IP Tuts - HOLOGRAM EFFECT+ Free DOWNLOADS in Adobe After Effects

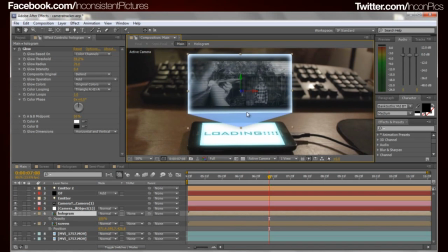500s
Okay, then we have another composition for the actual hologram itself.
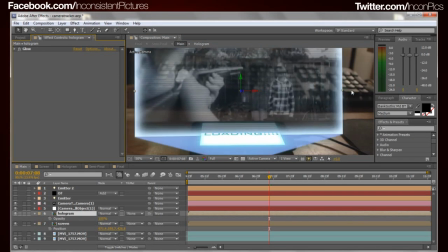506s
And the cool thing about that, once again, is you can actually scale it up and down to match and move it in Z space.
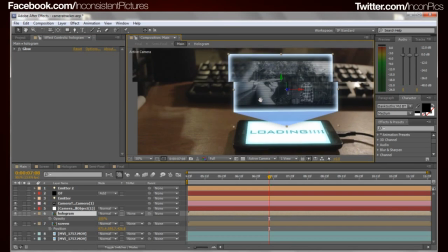513s
Well, I wouldn't necessarily move it in 3D space only because of the fact that
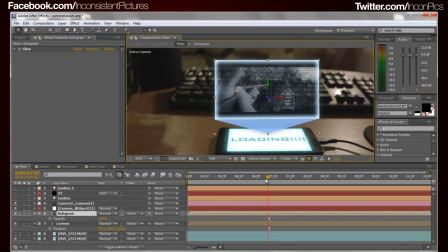518s
it's, you know, it's where you want it to be, per se, after it's already been tracked.
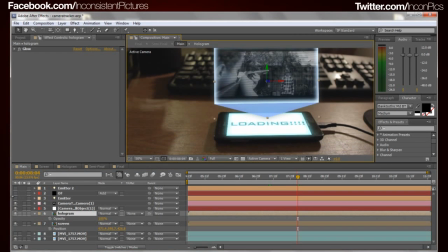524s
Let's see what else. Oh yeah, the flares. So what I went ahead and did is I created two lights. One for the middle of the screen, which would then obviously the same position in which the screen comp,
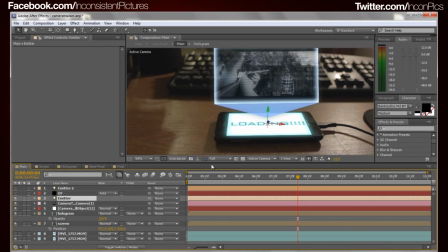539s
the position of that is for that light. I renamed it emitter,
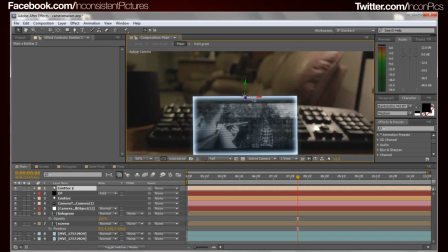545s
and then I have a second light that I put up at the top up here for the top of it, just for effect.
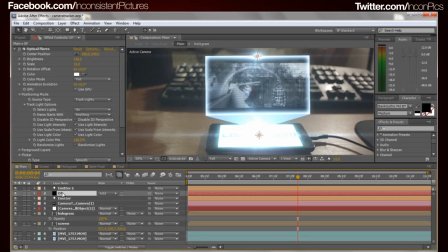552s
Then what I went ahead and did was, of course, I had to use optical flares, video copilot's optical flares, to then
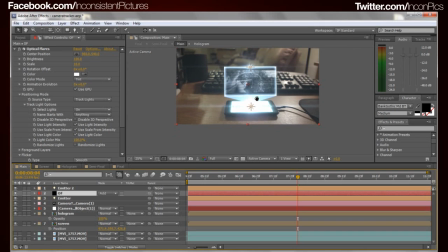561s
give it a little pizzazz and give it the effect that there's light coming off of it. With a little bit of
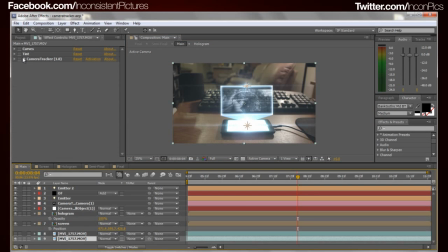569s
color correction and stuff, let's see, on the original one I added a tint as well as a curves. The tint, I just actually desaturated it even more. In my camera I actually use
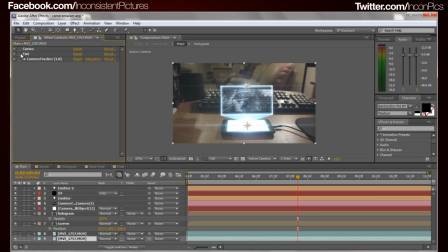581s
CineStyles, which pretty much gives you pretty much a flat image, and then I felt that it wasn't flat enough actually for this particular instance, so I went ahead and added a tint and took it to 20% and made it a little bit more black and whitish.
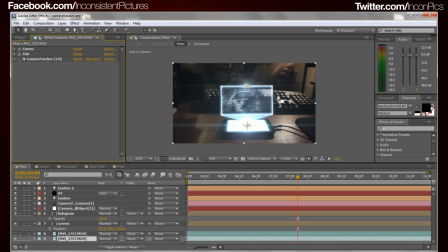595s
Added a curve to kind of crush it down. Got my lamp going on right here, so it was a nice little contrast. And then I just duplicated the layer here, and then I just added a mask for a vignette effect. This was tinted to black with 61%.
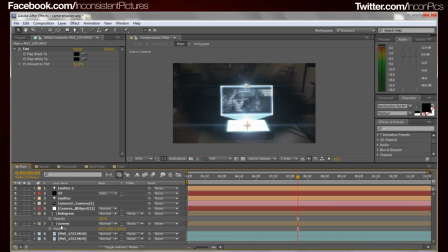612s
Let me see if I can get you that. Here we go. See? Right there. That's all said and done. So you have those two. You got your screen. You got your hologram. Your camera tracker. Even though the actual null object actually isn't necessary to have on.
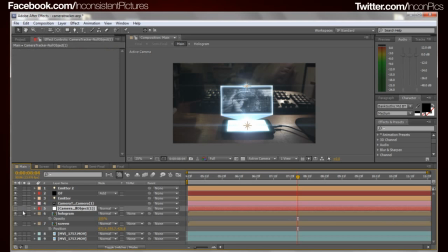627s
You can go ahead and turn that off. Or hell, maybe even delete it after you already put your screens in place.
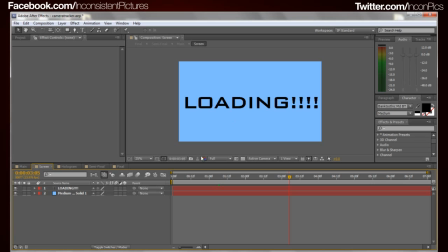632s
That's totally up to you. You have your screen here. So once again, you can add anything and everything you want.
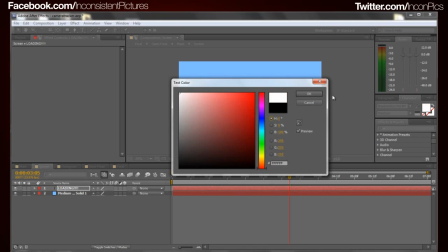639s
You can change that to white there, and then it will update.
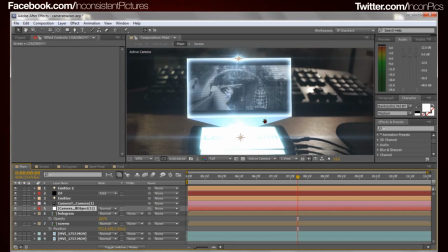645s
Well, you can't really see it with Control Z. You can't really see it to begin with. Either way,
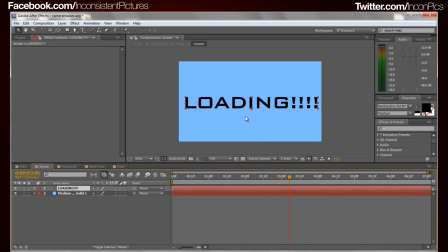652s
so anything you put in this screen comp would then show up on the screen of the phone because it's already been tracked,
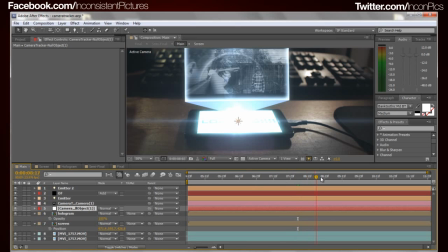658s
because you tracked the comp to the position. Hologram, same thing.
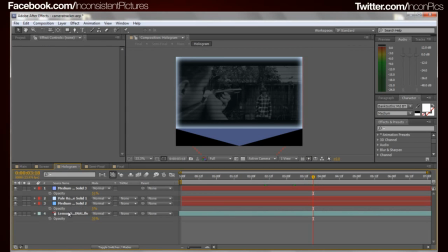663s
Got Lemon Shooter playing right here.
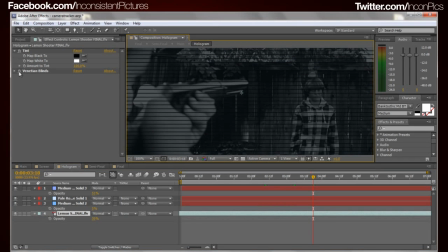666s
The footage for Lemon Shooter was actually vignetted with the, you would just go effect, transition,
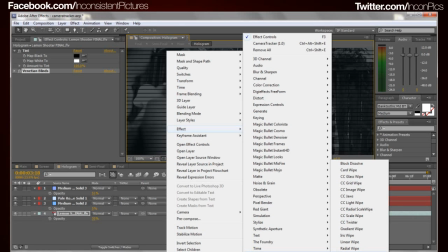679s
this one. What is that? Venetian blinds, I guess.
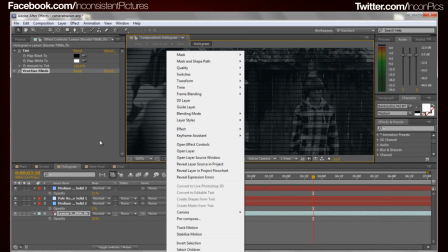684s
Okay, whatever.
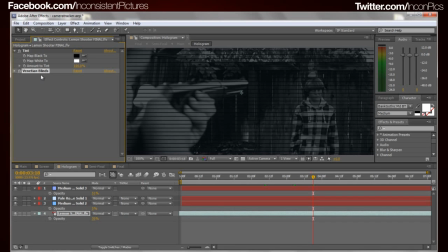689s
Venetian blinds. Wow. You would then do that. Let's see. We would then change it to 90, the direction, because if you put it to anything else, if you're thinking zero, it's actually vertical.
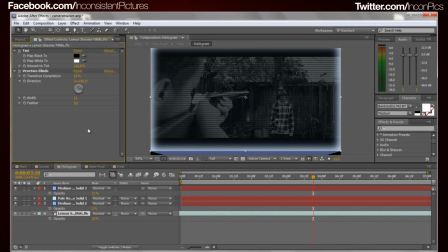704s
So you want to go 90 degrees. Either negative or positive, that doesn't matter.
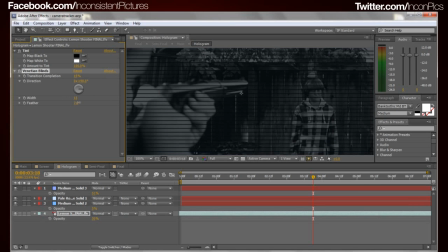709s
And then the width and the feather is totally up to you, depending on how close
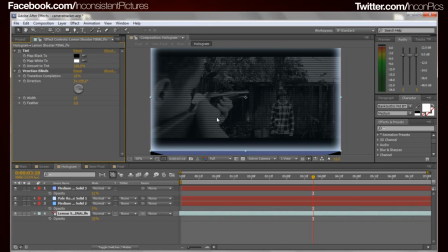714s
your footage is or your camera is to this actual screen. The closer it is, the smaller the lines you may want.
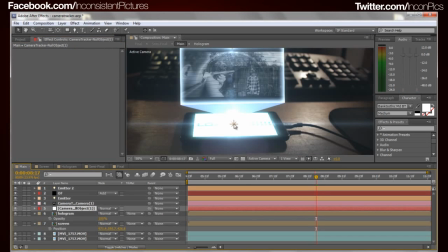721s
But since I was kind of I wasn't too close to it, and we still wanted to give it that,
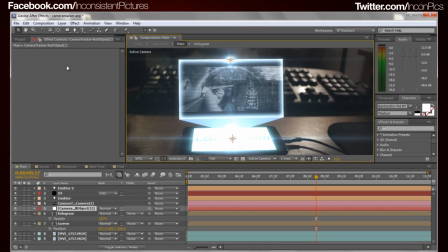726s
you know, that line effect to it, I went ahead and just had it at, what was that, 13?
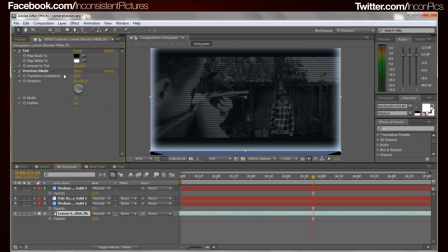734s
Real quick, let's see. Also, I gave it a black and white only because I knew that this blue layer above it was going to be giving it kind of a blue feel to it,
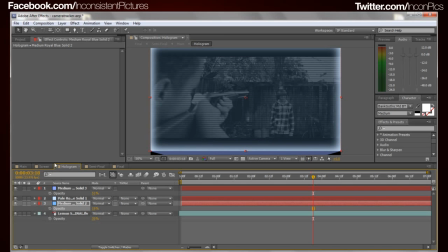745s
so there was no reason to actually have any color in it.